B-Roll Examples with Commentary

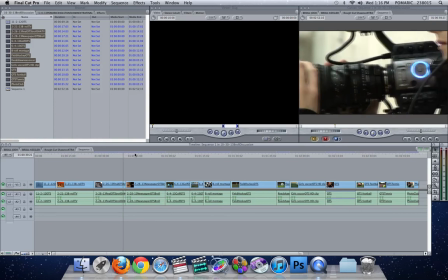247s
So, a slow panning close-up. This is much more interesting than if we were wide and saw the whole classroom, in my opinion.
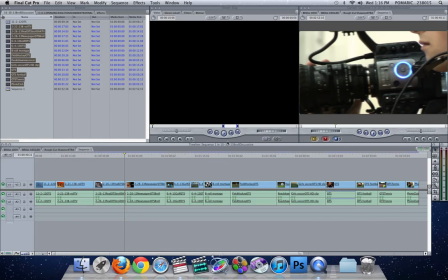256s
So again, think in the term of close-up.
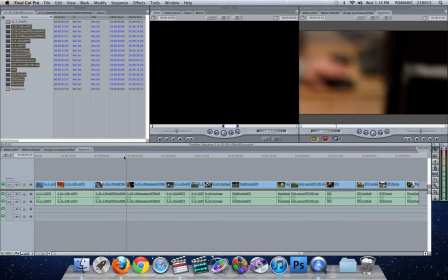259s
Here we have racking from out of focus into focus, and here it gets into focus, and then back here it starts to get in focus. Kind of cool. This isn't a one I chose because this was for the newspaper, and it was kind of hard to shoot B-roll for the student.
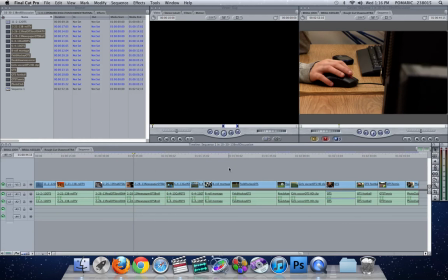274s
So, it's a bunch of people in a computer lab typing. I mean, how interesting can you get?
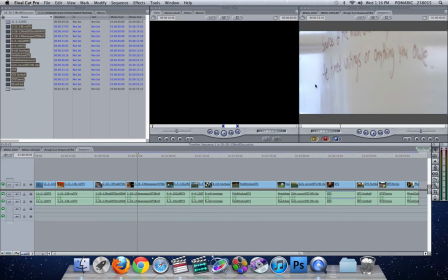280s
And they found stuff that was more interesting to shoot. So here, again, a little bit of racking and focus from out of focus into focus.
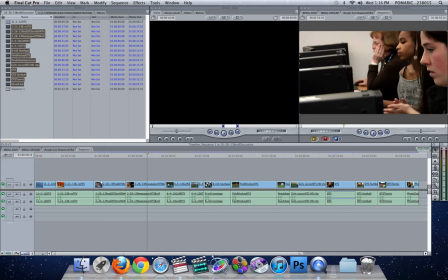288s
Here, again, rule of thirds all over our subject, and it's kind of drawing our eye back through the frame. Again, repetitive things along the z-axis. Interesting stuff. You got some depth. It really shows the depth of the room.
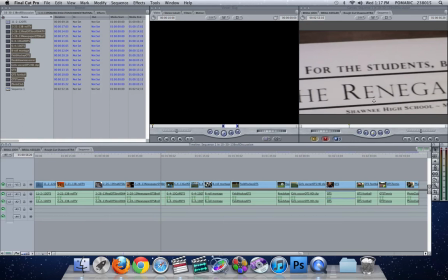303s
Here we got a slow pan, kind of extreme close-up / filling the frame of the newspaper.
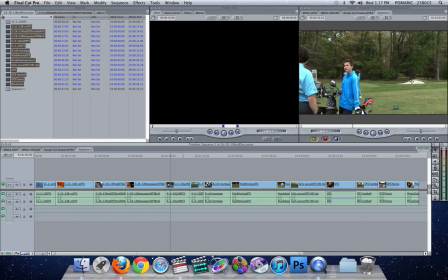309s
Okay, so that was an interesting one. Here, slow panning wide shot. Here we are, we're on a golf course. And then this is the stuff, the worm's eye.
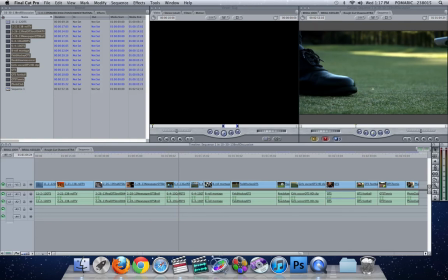316s
You're going to see a lot of worm's eye in the sports stuff. Worm's eye down low of the action. Here, the ball rolls right past the frame.
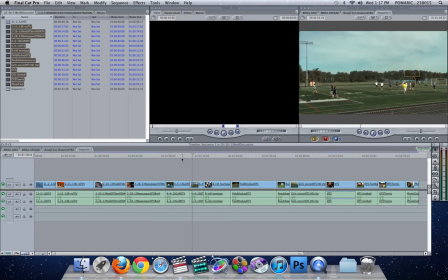323s
Here we're kind of like right where they're taking a drive. So this was a really well done set of B-roll right here.
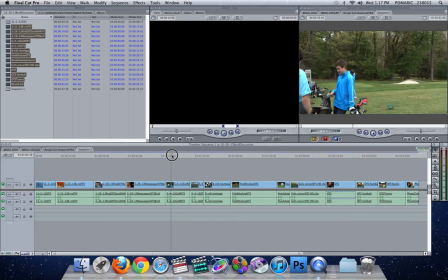329s
These 3 shots back to back, and then a nice kind of establishing shot where we are. Okay, this one isn't done so well.
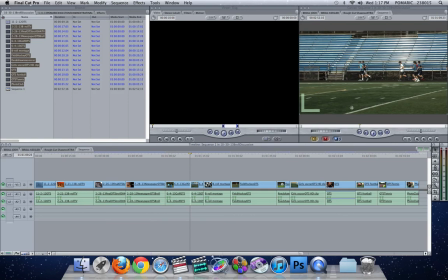336s
What happened was this group went out. They didn't get any of the track. I guess this was it was like spring track, and they didn't get any of the events. They got a bunch of people in gym class. So bleachers are empty. Horizon line's kind of right in the middle of the screen instead of on the third.
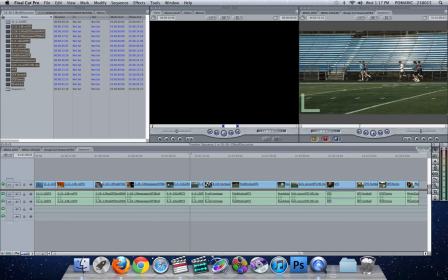352s
This is a very wide shot. In terms of interest, it's just there's nothing going on in the background. So zoom in.
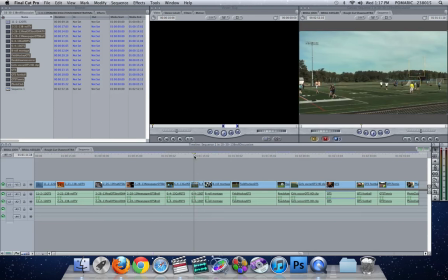360s
But here, we're on the bleachers doing a slow pan of people in gym class, not track.
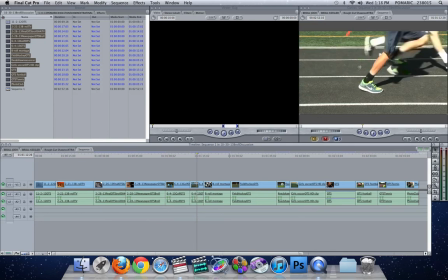365s
Here, this is better. So now we're probably on the bleachers, looking down and zooming in, cutting off, not showing the whole object. I think for whatever reason we want to always include the whole object every time we have a camera in our hands. It's okay to go in and cut things off. So close-ups that cut off part of the whole.
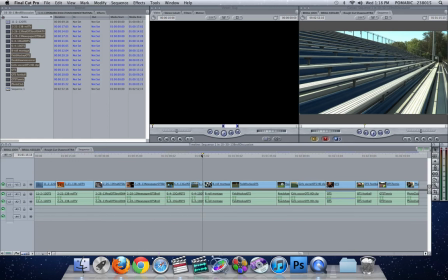385s
And here, empty bleachers. Again, not the best set of B-roll there.
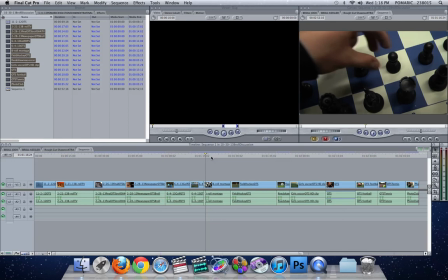390s
Here, this was, for Chess Club, this was posed and staged in our studio.
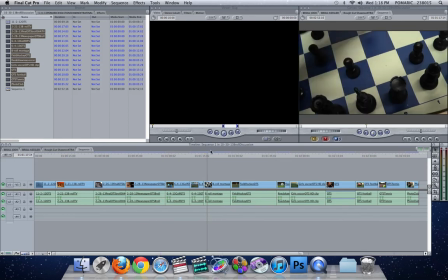395s
So you're going to see our studio in the background in a second.
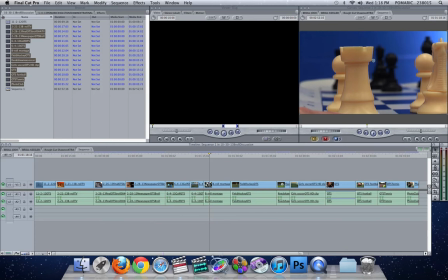398s
So here we got a light on the wall to dress it up a little bit, and depth of field, something interesting here, very close up, filling the frame.
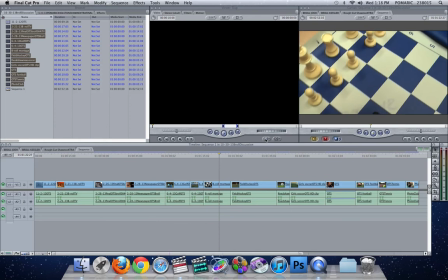407s
Here we're doing some camera moves on top of like extreme bird's eye. Here again, a little dolly shot going across.
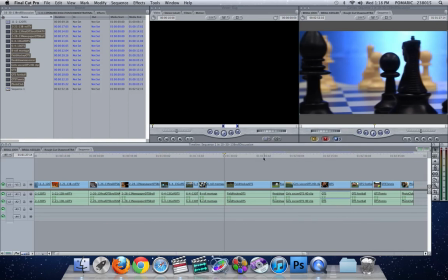414s
This was all set up in studio, and this was the only thing that was cool in the whole news package. In terms of B-roll, everything, the interviews were very well done.
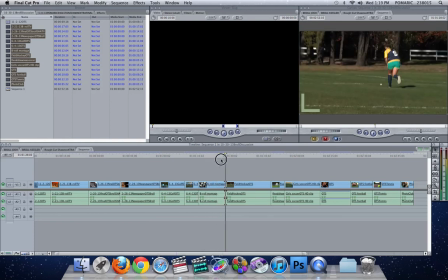423s
It's just, it was kind of hard to get in the way of the people playing chess, so they staged this, and it turned out really well. Okay, this one here, you shouldn't really include audio when you're exporting your over-the-shoulder graphic.
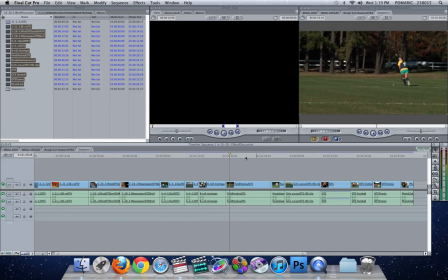437s
It doesn't really matter because we're going to mute the laptop that plays it on the background monitor of the lead lines at the news desk. But here we start with a wide shot and some action. Somebody running, so it's catching your eye.
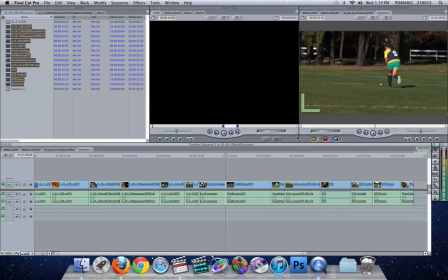450s
Rule of thirds follows rule of thirds. They're on that top and right third line. And going here, our horizon line's on the third line, but we're choosing to be kind of worm's eye and showcase the grass and the depth of field of this is in focus, and this is kind of not as much.
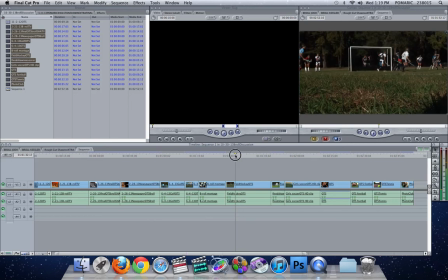466s
Blades of grass blowing in the foreground are pretty interesting right here. You'll see kind of this shaky stuff. Okay, here. Again, a little too wide. Wide, wide, wide. Here, this gets a little bit better, cutting off part of the hole.
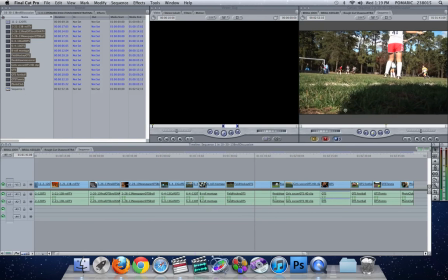479s
And now this shot, again, worm's eye, pretty cool. Here's what I'm talking about.
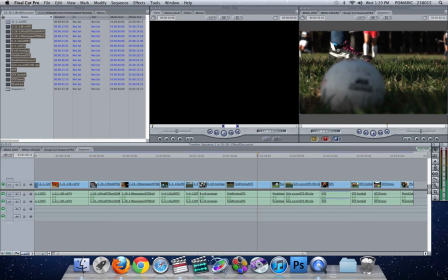483s
Close up, filling the frame, shallow depth of field, interesting stuff. Here this is out, this is in, this is out. You're going to see a lot of these low angle shots. Interesting save by the goalie. Shawnee.
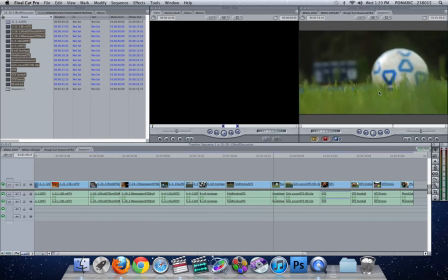496s
Okay.
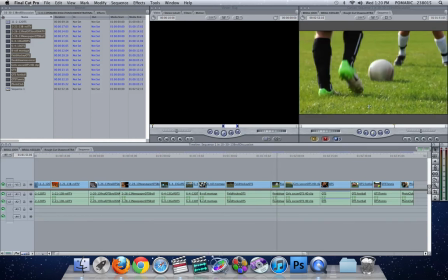497s
So here's soccer. Again, grass, out of focus, in focus. This is a lot of kind of close-ups, low angle stuff.
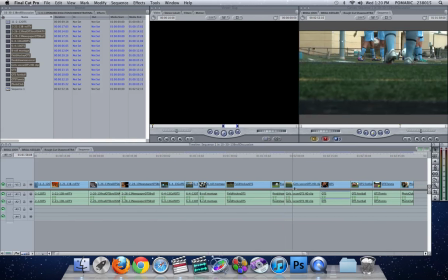504s
This is a different girls. This is girls soccer. The first one was boys soccer. Here we go to the live stuff here.
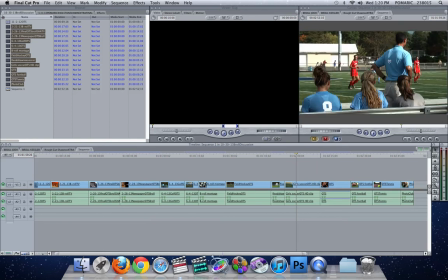509s
Again, I think every time I see introducing the coach, that's good. But every time I see wide stuff, it's not as interesting as the other stuff.
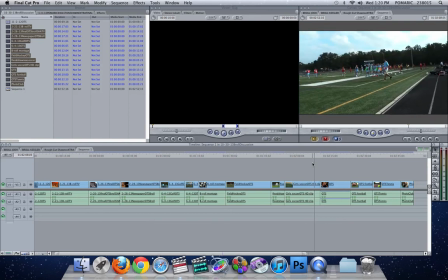519s
Close-ups that fill the frame, shallow depth of field stuff, low angle, worm's eye.
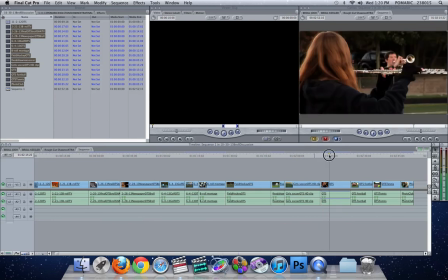526s
Okay, so here we're. This was well shot.
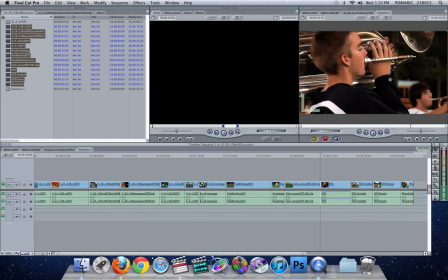531s
This was shot with the HVX, and you can kind of tell because it's kind of got that deeper blacks.
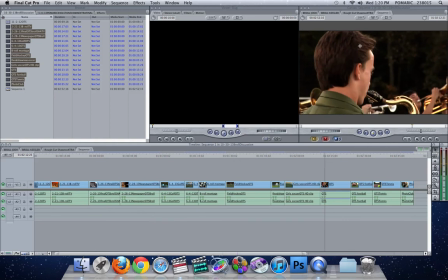536s
So if you look through this, you're going to see close-ups, plus shots, shallow depth of field.
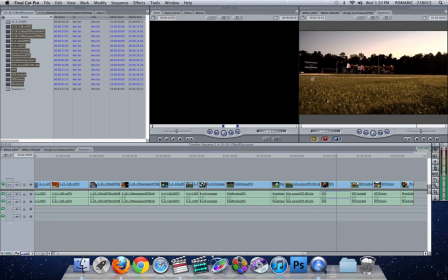542s
Here we got a worm's eye, the whole band moving in unison. Pretty interesting stuff. Interesting gradient in the sky back there.
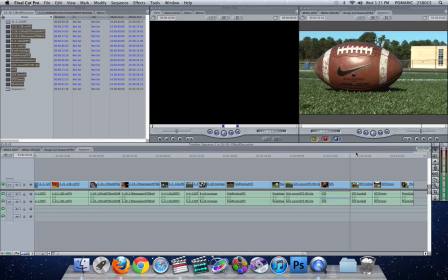551s
Just well done. Okay, next one. Again, we got that low angle football in the frame. Here we got a little bit of action. Tilt up and go through the uprights. Here again, another close-up.
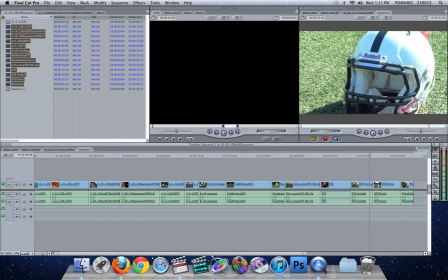563s
Cutting off, not showing a lot of the outside surrounding. So more so close-up, cutting off top and bottom to get more detail.
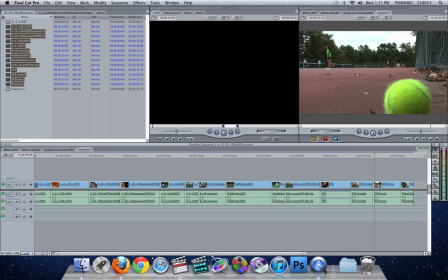572s
Again, something in the foreground, something deep in the background in focus. Pretty interesting.
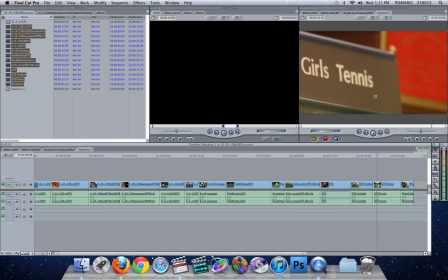576s
Out of focus foreground, in focus background. Here's the racking of focus from one to the bottom to the background. Interesting. Low angle down by the net. Maybe a ball hits the net and comes in the frame. That might be interesting. So, playing with what you got. Here, this is almost a point of view shot, like you were in the game.
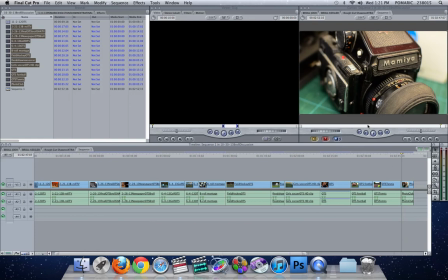595s
Okay, this one, close-ups, shallow depth of field. This is soft. I think this was shot with a T4i, or no, this was shot last year, so not a T4i. Maybe the HVX. I'm not sure how they shot this.
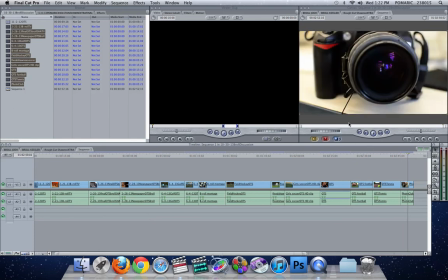609s
They might have shot it with one of the Nikon D90s, but you can see that we're getting very shallow.
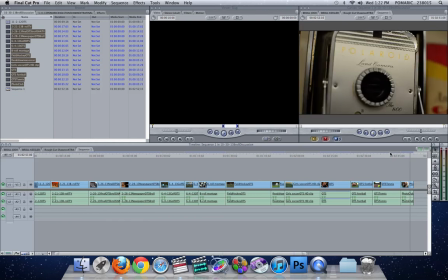615s
Here it's in focus, but down here it's out of focus. Again, here it's in focus, back here it's out of focus.
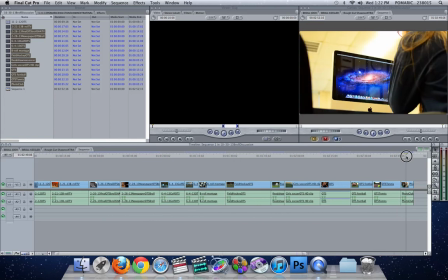621s
So close-ups that fill the frame of interesting objects are great to use in terms of B-roll.
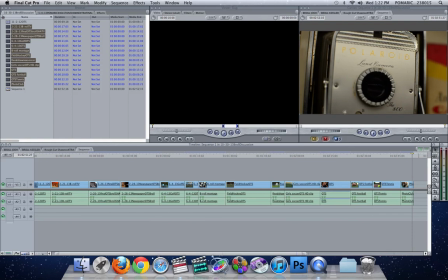628s
So I just wanted to do a little discussion and give you guys a little bit of commentary on what things are good and sometimes what's not so good. So hopefully we can use that and shoot some really good B-roll.